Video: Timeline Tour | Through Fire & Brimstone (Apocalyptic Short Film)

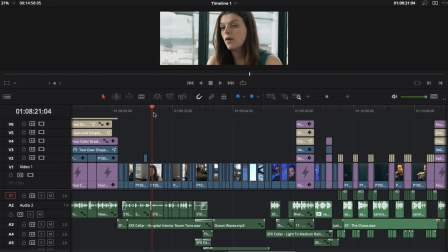742s
And of course there's reverb during
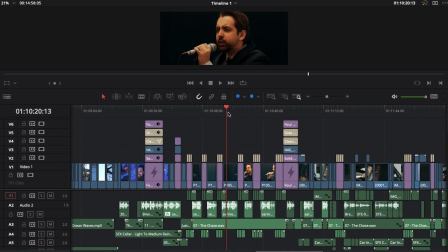746s
like these sermon scenes as well, and that's something that I think really sells the sense of space, because these scenes are another kind of piece of movie magic as well.
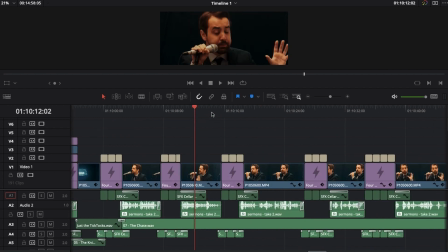757s
And, like, you could probably see through them pretty easily, but, like, it is an illusion. Like, and I think that this is just part of filmmaking,
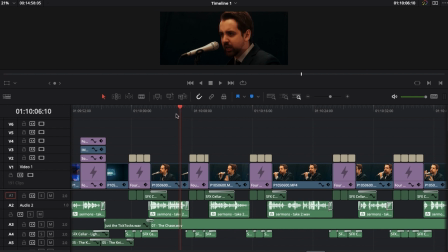763s
is that, like, sometimes the audience knows how something is done. Just fundamentally, they see a CG shot and they know it's CG. They know it's not real. But through the storytelling and the way you present it, you can create an experience where
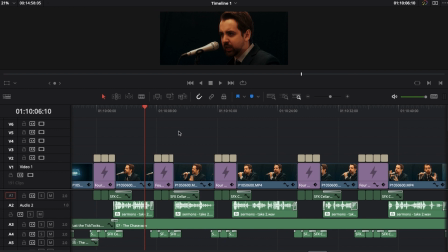778s
it's still, like, the story doesn't make you doubt it, because the storytelling takes it seriously. And I hope that that's what happens for these shots. I don't know if it's effective, but for me it's effective as an artist enough, and it works.
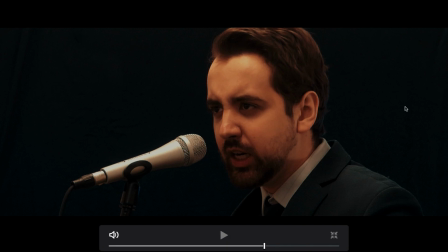791s
And you can look at it and you kind of feel that, like, I know that this room, like, I can see the black sheet in the background when I look at it. There's nothing about this that suggests that this had to be filmed in a large space in an actual church.
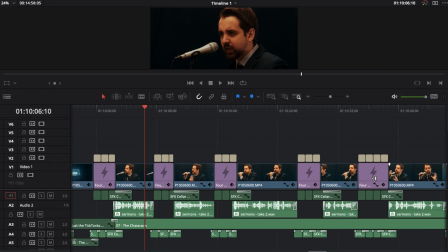803s
Actually, you could set this up in a corner of a bedroom. In actuality, this was the corner of a shed in a very small space.
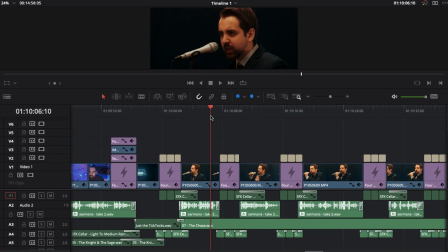812s
I mean, it's big for a shed, but but it's not the size of a church.
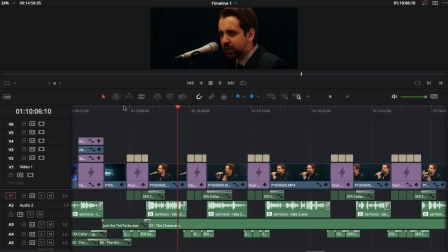817s
And yet I'm trying to present it as if this is all happening on stage in a mega church. And a lot of what's doing the heavy lifting is the reverb on the dialogue.
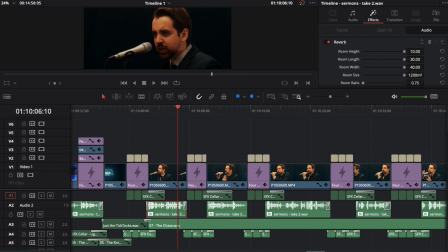828s
I think that's absolutely carrying the weight of trying to make this feel like a larger space.
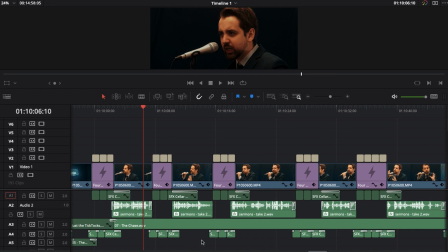835s
And so that really became huge for, I think, selling the sermon scenes.
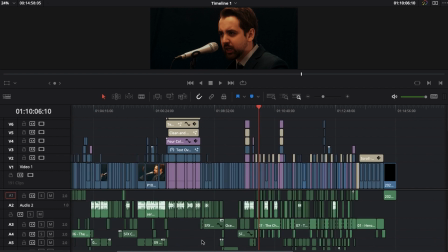841s
Because that's something that was like, I don't know if these are going to work. I don't know if it's going to land, and I'm just going to try to be as charismatic as I can as an actor and hope that carries a lot.
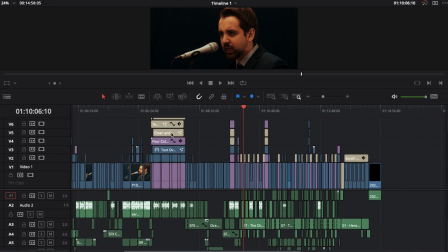848s
And I think that, acting goes a long way, and I think there's a reason that theater works.
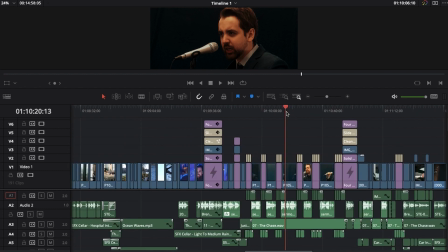854s
You can see someone on a stage with simple props, and, like, if you watch a play, like, it's a play.
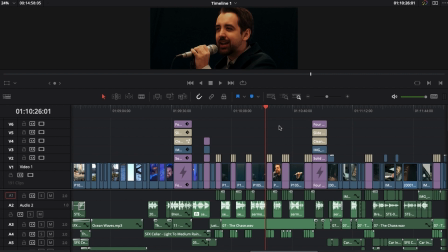860s
There's no fooling the audience to think that the set is real, because you see that the stage, it's a set. Maybe someone in the cast, it's fake. And of course, when you watch a movie, it's the same way too. It's a movie, it's acting. But the standards for the illusions that you create are different, and you want to, immerse people either way.
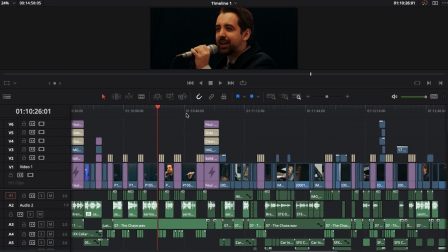880s
But I think ultimately it's story that immerses people. And so I think it's okay if, like, the production methods, like, you can do your best to immerse people through your production methods, but ultimately it's about the story that you tell.
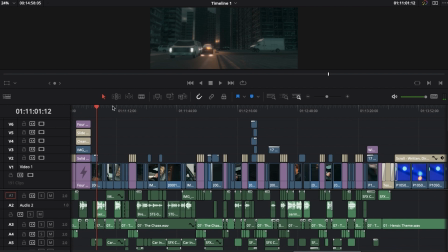892s
I guess that's what I'm trying to say. Which leads me into this scene, because I guess this is my one it's not a regret of the script or anything,
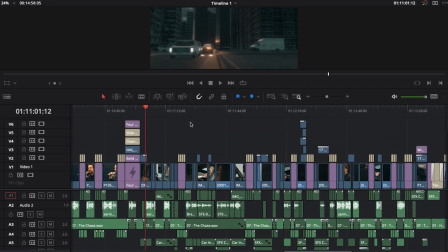900s
but it's a serious film, and then I have this CG at the end that's just,
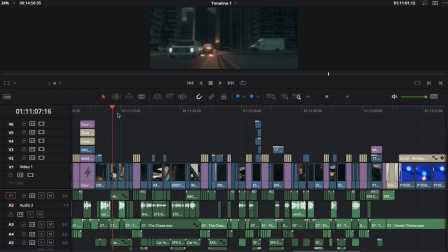904s
I did my best, but I don't feel like it's super realistic or convincing, and I think that could take you out of the story. To me, it's like I think the pace of the film is strong enough,
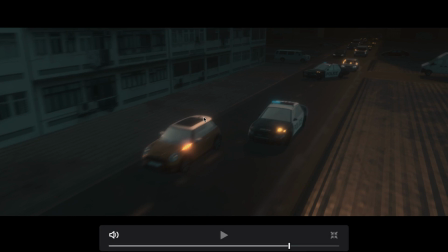915s
and I think the CG is good enough to communicate what it needs to, but it's something that like you look at a shot like this and you know it's fake.
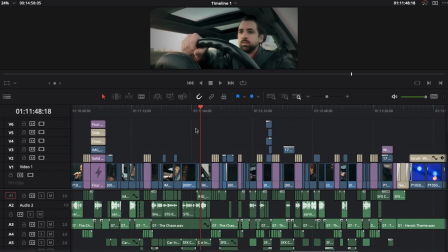922s
There's no fooling you there, and I'm trying to hide it, splicing it in with actual footage,
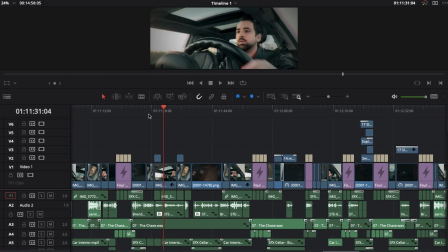928s
and doing my best to kind of hide the seams there, but it's all just editing, and just hoping that if I can take something recorded in one context,
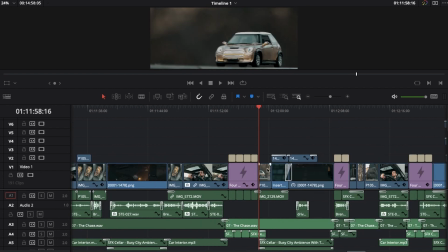939s
and splice that in with stuff recorded in a different context. This is a miniature shot, and then add CG, which was created in a different context,
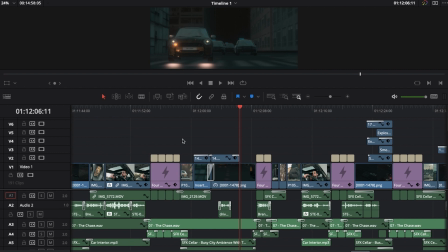947s
and hope that it can all mesh together to create one cohesive scene, which to me, like, this is the most edited scene in theory,
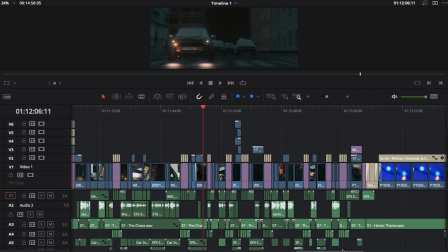956s
even though, well, I guess, yeah, it probably was the scene I spent the longest on.
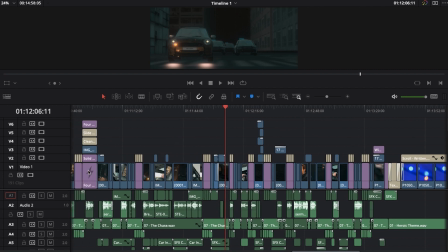961s
I'm pretty sure, just in, making all the visual effects elements, putting it all together,
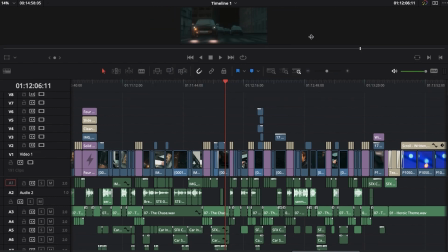966s
multiple filming days just to make that happen, make it work. And it took the most sound mixing.
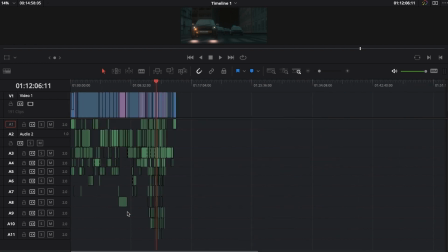973s
Like if we look at, just all the soundtracks, not soundtracks, but the tracks of sound, on the timeline, most of them are being used in this scene.